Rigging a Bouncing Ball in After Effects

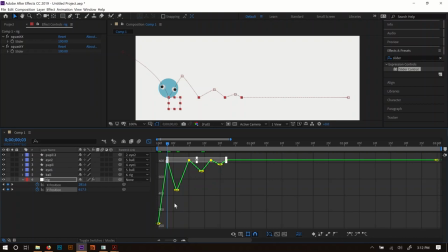And we'll get rid of those little handles and just treat them as hard corner points, kind of like corners in Illustrator. The next thing I'm going to do is select all of these valley points here. And we're going to turn those into easy ease keyframes. That'll just spread out those little handles.
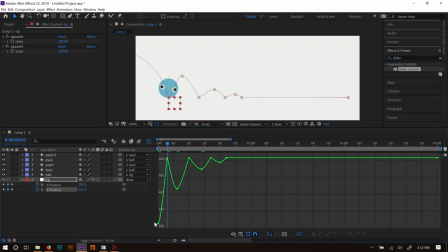And so now we're starting to get those arcs that we're looking for. The first one's looking pretty good. I think the second one probably could stand to be a little bit rounder. So we'll drag these handles out here. It's easier to control if you zoom in.
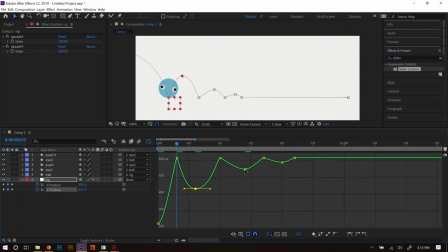So I'm going to hold Alt and zoom in, spacebar to kind of pan around here, just like you would in the viewer. If you want to keep these perfectly straight, you can drag and hold Shift. I'll drag them straight out. You can also move these around a little bit, so I'm going to move that one back just a bit. I'm going to move this one back also just a...
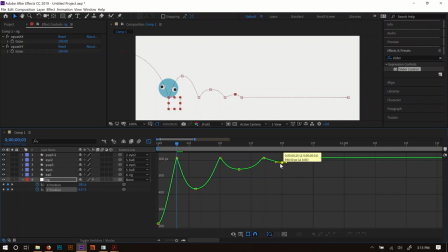Oh, maybe not that far back. Well, I guess that one, we're just going to leave it where it is. All right. And then this, we're going to round it out just a bit. All right, so now when we watch our ball bouncing,
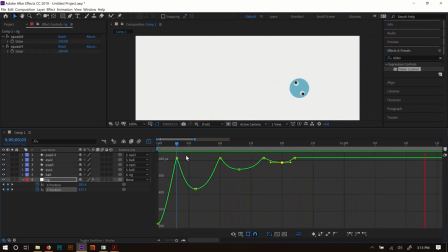it looks a lot more like a ball that's kind of losing speed as it goes, and it's kind of decreasing in momentum as it goes. It's losing a lot to the bounce and to the roll, but it still looks really, really hard, and that's because we haven't done our squash yet.
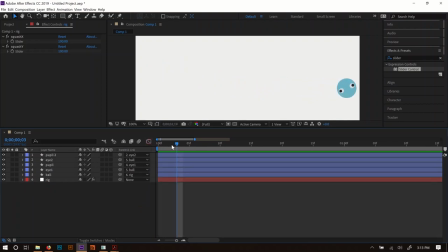Now, you can spend a lot of time tweaking these. For the sake of time, I'm just going to kind of leave it as is. It'll be not quite perfect, but close enough. So now let's go ahead and change the squash. The squash Y is the only one I'm going to change. I'm not going to worry about the squash X. So I'm going to keyframe squash Y. So we'll turn on the little stopwatch.
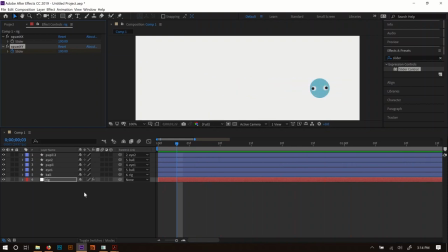To show all the keyframes that are currently, or all the properties that have keyframes, press U on the keyboard, and that will open up everything that currently has keyframe properties. Now, when I created this keyframe, when I started recording, I had the slider a little bit forward in time.
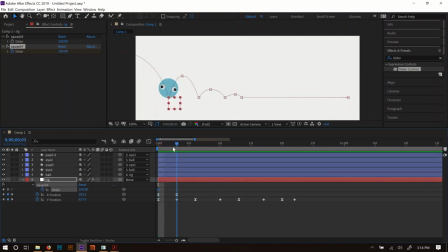So I'm just going to drag that keyframe back to the beginning. It creates keyframes wherever your slider happens to be, so that's really... you want to control that. So first thing I want to do is I want to go find where this ball hits the ground first.
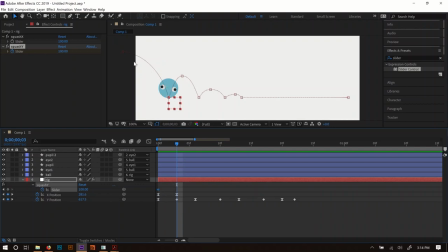I don't want to immediately squash it here, because what's going to happen is that it's going to squash the entire kind of time that it's traveling from here. We want it to squash instantly as soon as it hits the ground. So I'm going to go find that point right there and then step back one frame
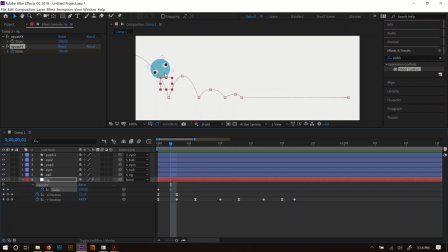and set another keyframe that's going to store this value of like 100%. And then... let's go back to the squashing keyframe. We can squish this down so it only squishes as soon as it hits the floor. And we'll squash that down to like 60.
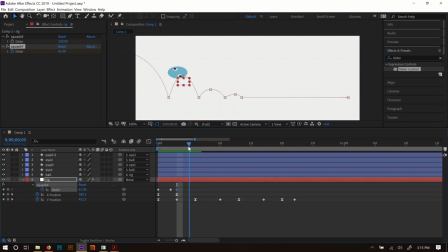And go to the next one up here, say a couple of keyframes later, and we'll go ahead and set this actually back up a little bit over 100. So as a ball kind of bounces in the air, it actually, when it squishes, it'll kind of expand and contract.
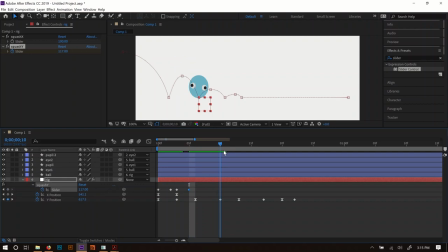So we'll go past 100. And we'll go back down to where it hits the ground again, step back a keyframe, we'll set it back to 100 here. So by the time it hits the ground again, it's going to return to its normal size. Then on this next keyframe where it actually hits the ground, we'll go ahead and scale this down.
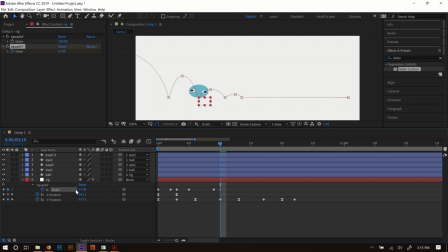Now this time, I don't want to scale it down quite as much, so I'm going to scale it down to like 60-something instead of in the 50s. We can actually go back, let's see how much I scaled it. Yeah, 61 the first time, this time it's 67.
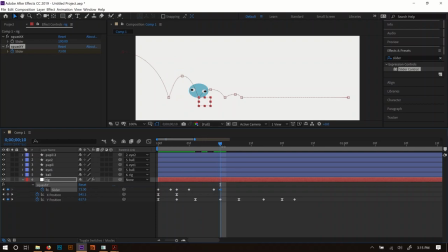Let's go ahead and make it like 70-something, so it doesn't squish quite as much. It wasn't, the force wasn't as great, so it shouldn't squish quite as much. We'll go ahead to a couple of keyframes, and let this thing come back up to like 109, so it does kind of get a little bit too big.
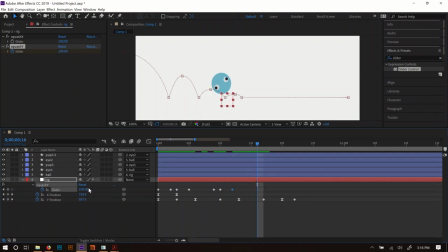We'll go to where it hits the ground again, step back one more keyframe, set it to 100, go to where it hits the ground, and we'll scale this down again, this time to like 80-something, because we don't want it to squish too much.